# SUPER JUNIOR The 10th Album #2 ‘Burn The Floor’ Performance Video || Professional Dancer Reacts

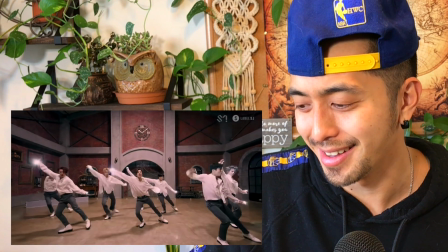Sorry
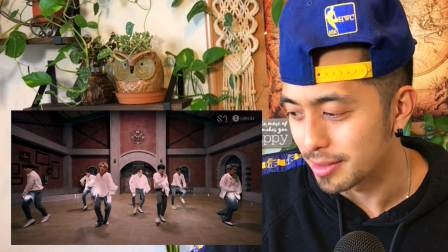I was going to say something but
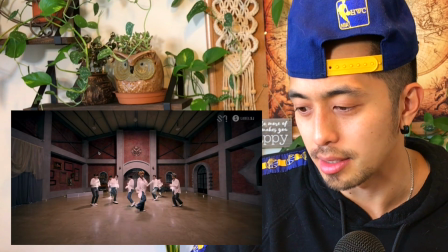This is crazy This set too Look at how they made Beautiful
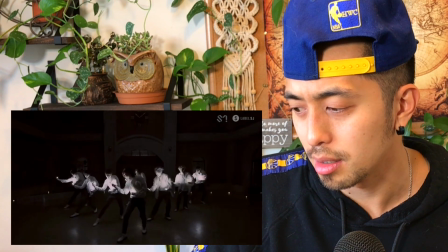Wow The lighting
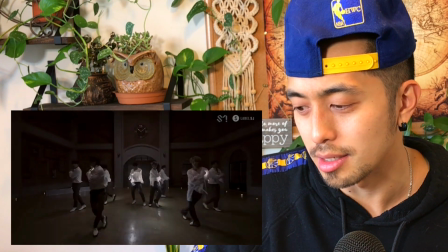This is so sick guys
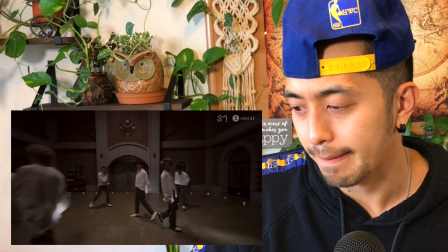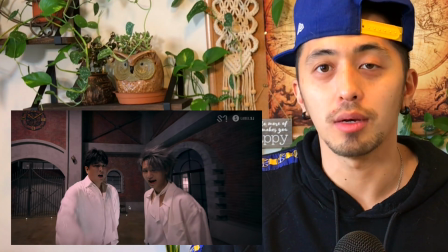Okay This is not like body shaming anyone But I love seeing this This is a
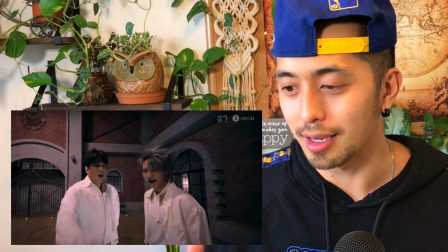kind of a thicker guy a lot of the times you see like very skinny very like cut petite
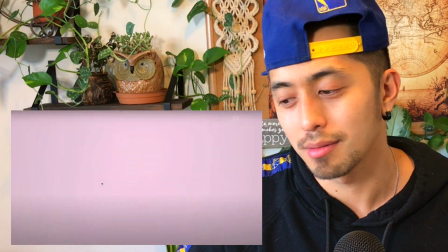Dudes in kpop, but yo These guys can get down to all shapes and sizes.
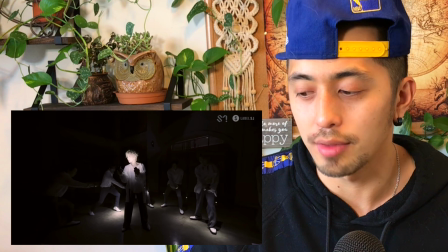I love this
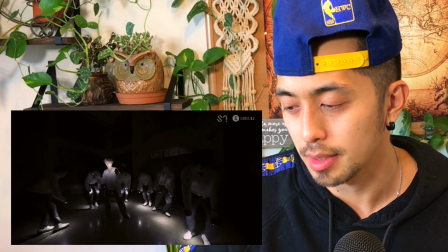Hey
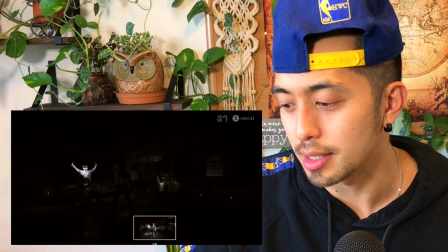The way they just like hide and reveal the lights like look they're highlighting the feet as they're traveling and And then just the cover to reveal this guy singing that's wild Hey
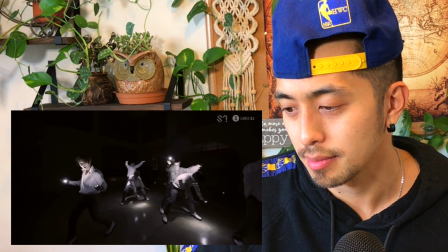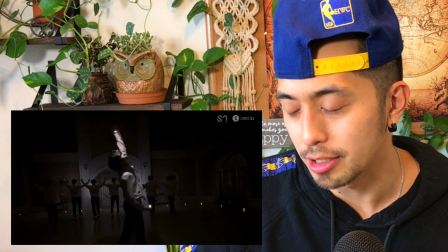Sick hey I'm interested to see what the music video would be like if they have this concept.
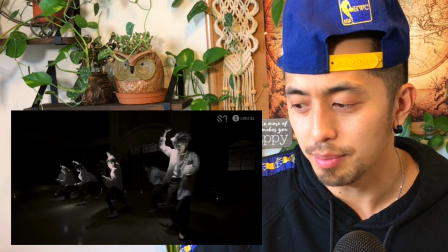I wonder if they keep this gosh
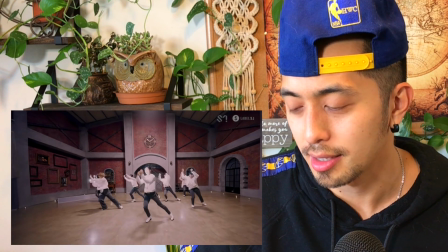Tight ripple let's go hey I Love that reveal that reveal is everything
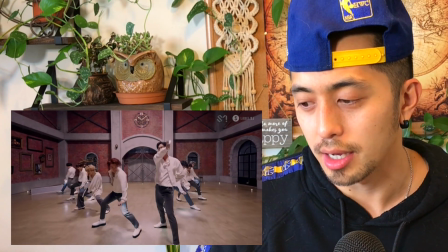and then how they go in and out of the dark and light this
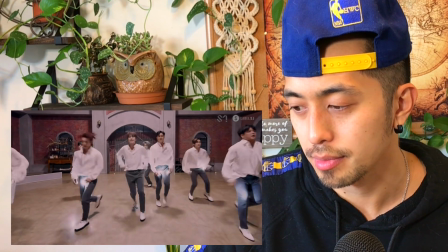choreo is dope like
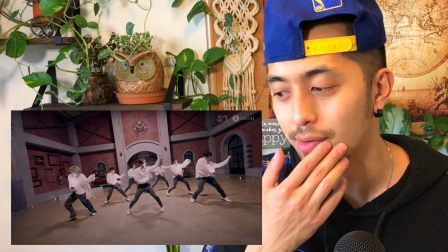I said like the the lighting is it is choreography in itself just
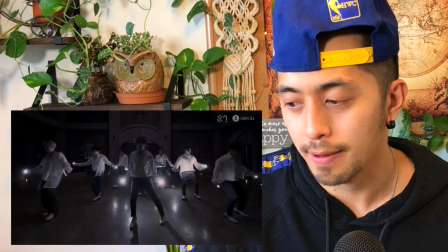knowing when to cover when to turn them on when to shine them when to give yourself light
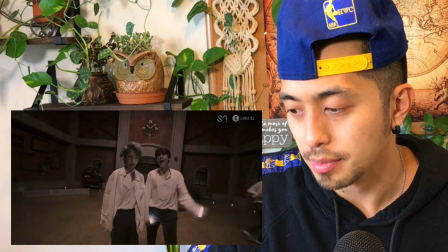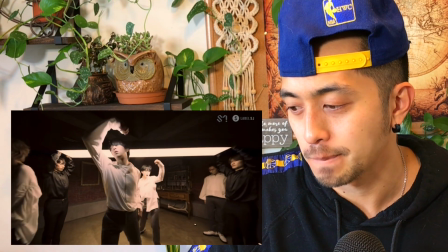it gives it this ominous feel though oh now they're using that light for an overhead yeah
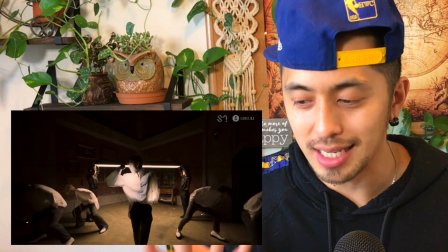so the choreographer really had to like have this concept in mind before this any of this was
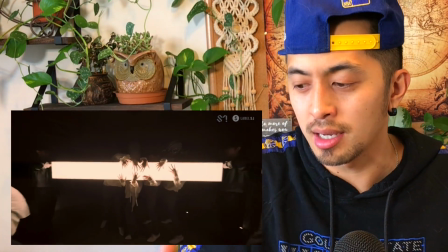even made because he had to concentrate on the hand angles and making the choreography just like you know around
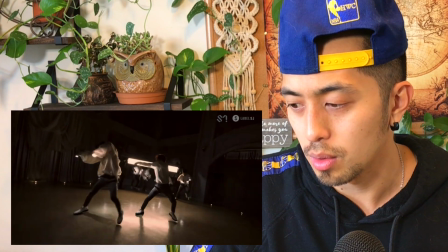the lights hey oh I
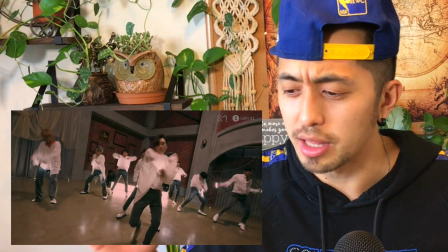love this classical mix with this trance oh it's amazing
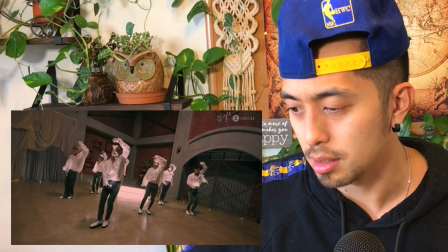This song is everything guys Ay Let's go Woo
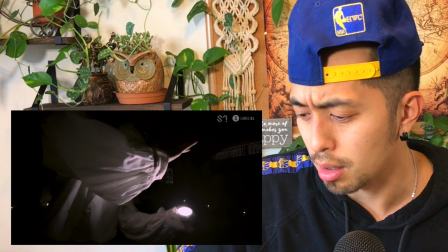Oh Rewind,
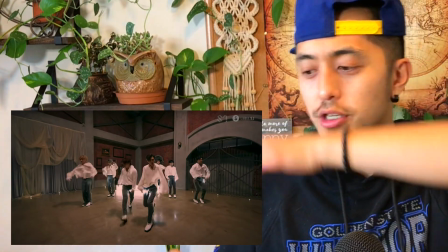sorry before we hit that ending Light Light off One light on Look at this, this ripple
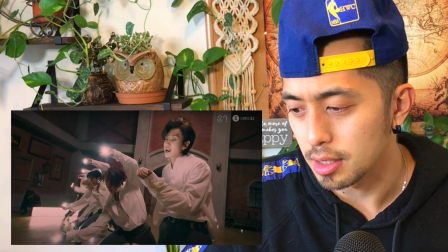In the diagonal Da da Boom Sick
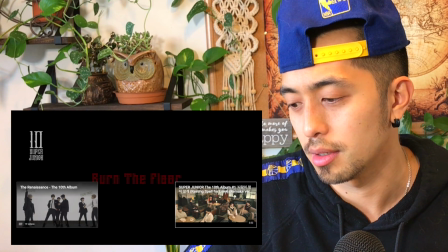Check. Turn it off. That was amazing. That was amazing. Alright, boogie monsters. Thank you for watching that video. If you liked it, give it a thumbs up. Be sure to hit subscribe. We're on that road to 25k. And be sure to comment below, letting me know which songs, which groups, which videos you want to see me react to. We're doing pretty good about uploading every day. I feel like I've uploaded every day since, like, October. whoo that's a lot of videos y'all a lot of videos